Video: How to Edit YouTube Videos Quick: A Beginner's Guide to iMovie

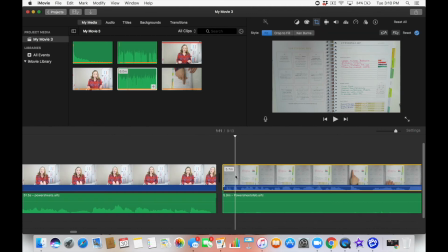Line it up with this guy. One other thing I'm gonna do is make sure this video clip is highlighted. I'm gonna go to this paintbrush right here. And what this is it's just gonna brighten it up a little bit just so it stands out.
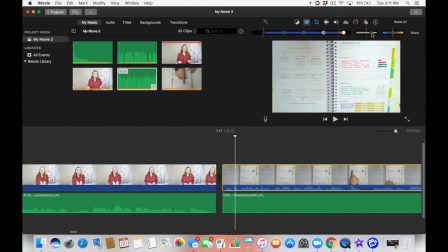And I also wanna saturate it just a little bit more so that the colors stand out. And I might make it just a little tint of blue. You can always make it big to see what it's gonna look like.
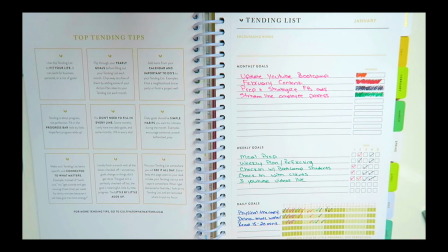And it just gave it a little more pop of color, just made it a little bit whiter. And that's just the basic editing you need to do on a video for a clip.
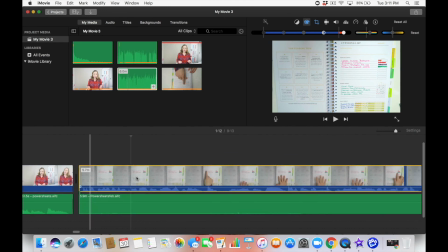So I'm gonna go through here and cut up all of these clips to where I mess up.
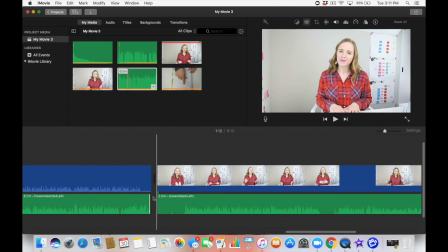And now, at the end of this clip, what it's gonna look like for you is, it looks like it's overhead,
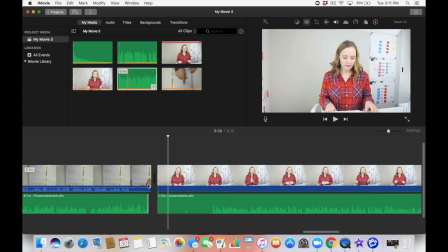and now there I am. So you don't have to film and then switch it up and film. You can do multiple clips and pull them in and make them flow in editing. Okay, now, do you think editing is too overwhelming, or do you think you got this? What questions do you still have that are holding you back or totally overwhelm you? Let me know down in the comments section. I'm answering all your questions. Don't forget, you can check out more videos from me by clicking that video that's on your screen right now. And if you want to continue to learn how to use YouTube to grow your business, make sure you click subscribe for weekly videos to help you grow. Thank you so much for watching, and I'll see you in the next video. Bye.